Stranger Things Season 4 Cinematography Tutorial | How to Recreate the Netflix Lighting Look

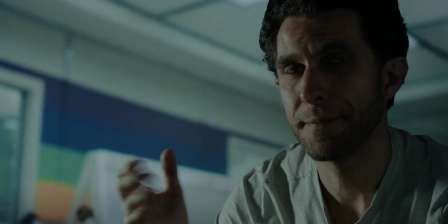12:23 We might be able to get rid of the harshness of this light with the lights from above, from the ceiling,
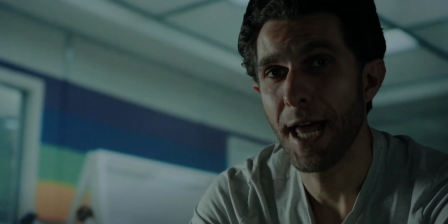12:30 which are our headlights. We're gonna do it now.
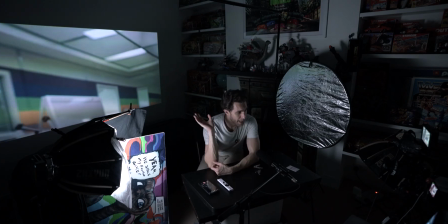12:34 To avoid to contaminate my background, my projection with the spilling of the light, I have also covered my furniture and my bed, which are white.
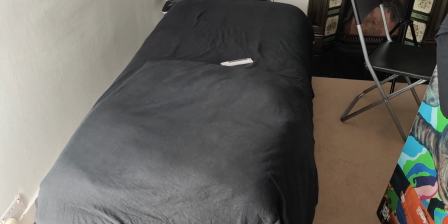12:47 So there's not reflection from the furniture either.
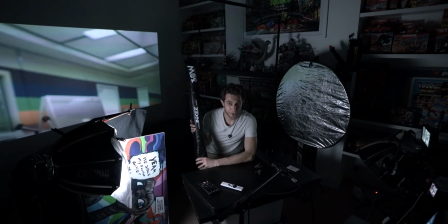12:53 For the top lights, I've got the Inky Air G30, which I have reviewed in the Joker cinematography tutorial. So these are useful because I rebuilt my frame overhead and they are magnetic, and we're gonna do that.
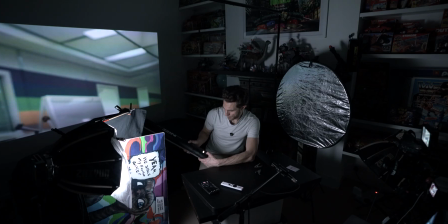13:10 We're gonna attach, we start with one, see if that's enough.
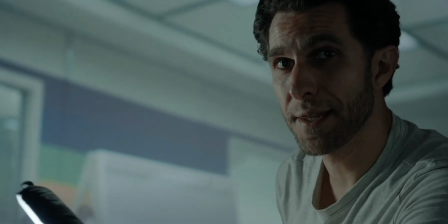13:14 In terms of temperature, guys, I'm actually going to 6,000 Kelvin, 5% of power.
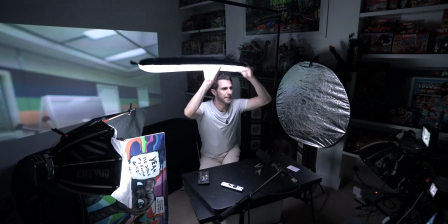13:22 I literally place it above my head and start seeing if that could work.
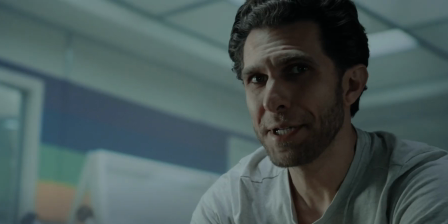13:27 See how it blends already?
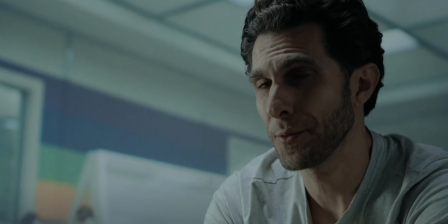13:30 Here it's not as, it doesn't seem as harsh as it was before, because it brings more light a bit everywhere.
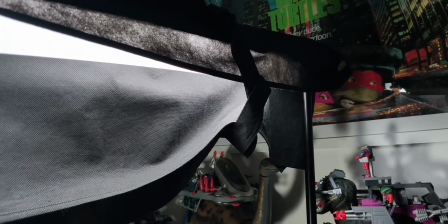13:37 Now I've got the same issues as before, which is the spilling. So we need to create that flag that can cover that.
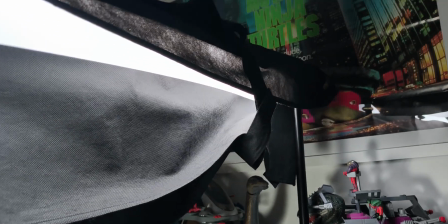13:46 Look at the difference in the background.
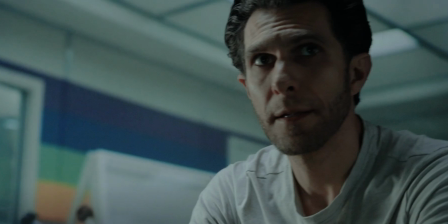13:50 Without, with my shoulders are lit, which I like.
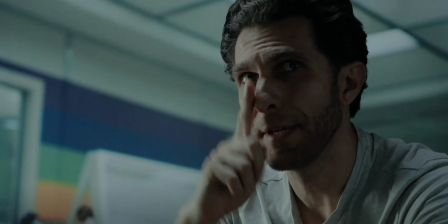13:57 We can see a similarity having this side of the face lit as well with the character.
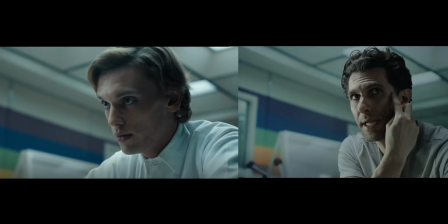14:06 We have a bit of light here above the left eyebrows, exactly like that.
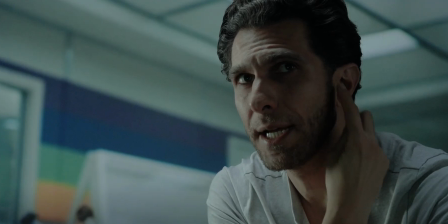14:13 A bit of cheekbone here as well, highlight, which is great. So we are getting quite close actually.
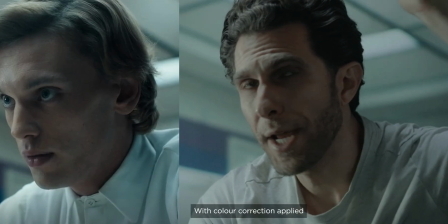14:19 In terms of hair light, there's a bit of more hair light here at the back, as you can see in the original image.
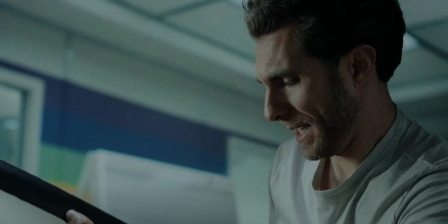14:25 So I'm gonna add a second light, a bit lower power, I think, but same temperature behind.
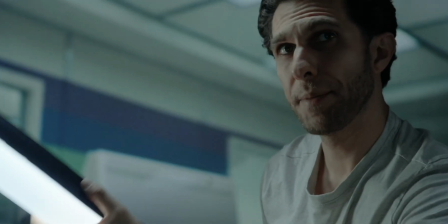14:31 Okay, so maybe 3%. Let's see if I placed it here.
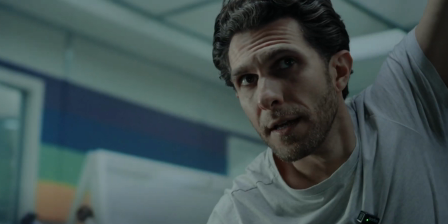14:38 Wow, look at how it changes. Like that and like this.
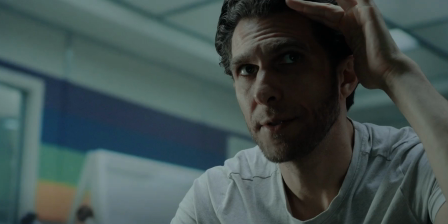14:45 It brings a bit more light here. So I might need to cover a bit of that.
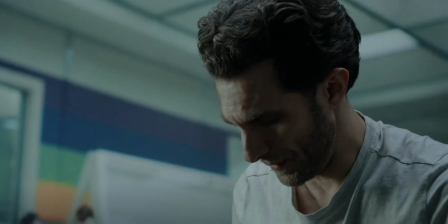14:50 And I've got my second piece of fabric.
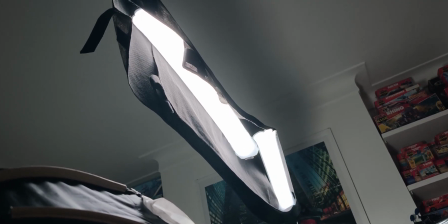14:57 which I'm gonna place as the other one, and then I might
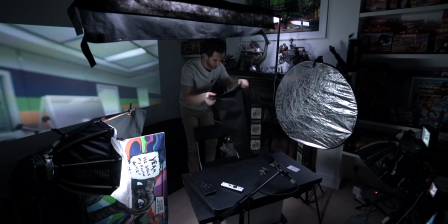15:02 close a certain part of it so it doesn't spill on my forehead that much.
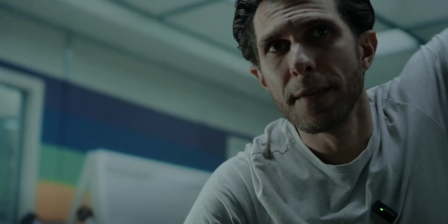15:07 Okay, I like that. Now we need to find this bit where it goes on my forehead and cover it up,
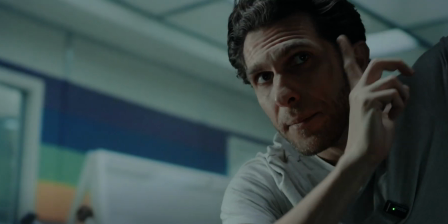15:13 something like that, so it stays on my hair but it doesn't go on my face too much.
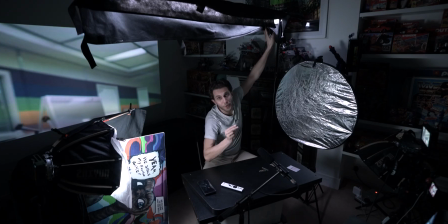15:19 And I literally put another peg right here. Perfect spot there.
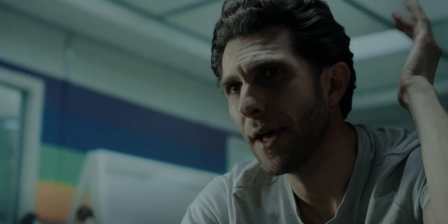15:24 Yeah, he might have a bit more light at the back, which is actually the light you see here,
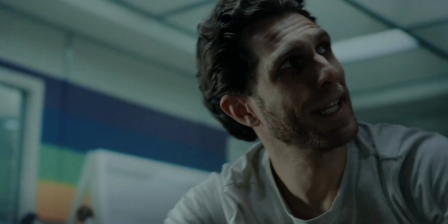15:29 but mine is fake, so I can't really fake it unless I place a light at the back,
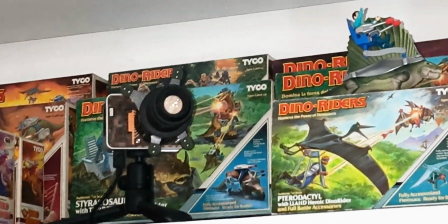15:35 which I could do. That's my spotlight, which is a Jewin 60 watts, great light.
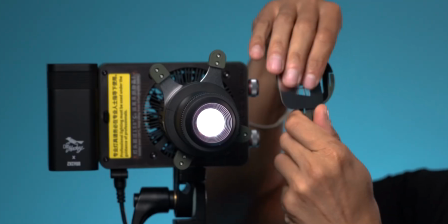15:43 I love this stuff with a spotlight adapter on top.
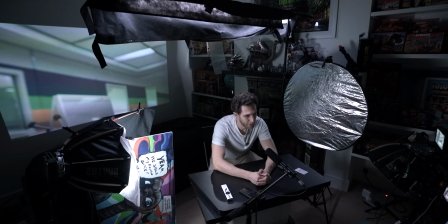15:47 Okay, I actually placed the paper in front of the light at the back,
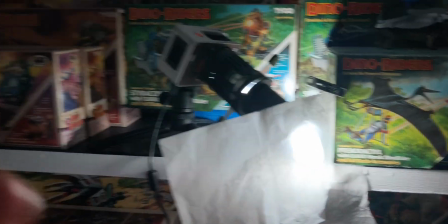15:54 the 60 watts, just one layer of paper, and it gives me this separation here.
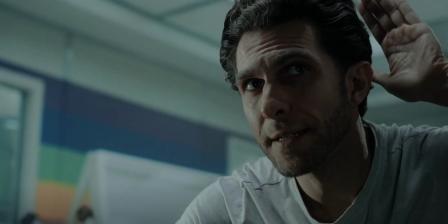16:01 Look at that. If I cover,
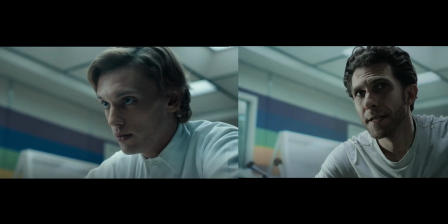16:06 you see the highlights, which is more similar to what this guy has.
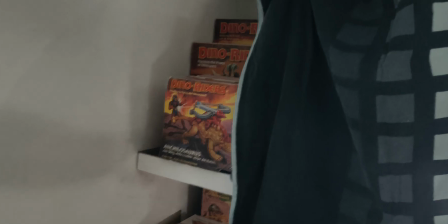16:13 Once again, light was spilling, so pillow cover it is.
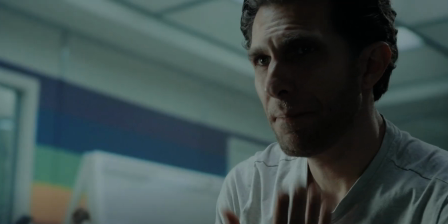16:20 I'm still missing, I think, a bit of blending here.
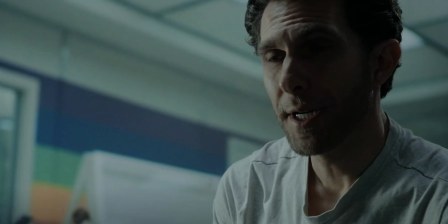16:25 So what I'm gonna do, guys, is just taking the script.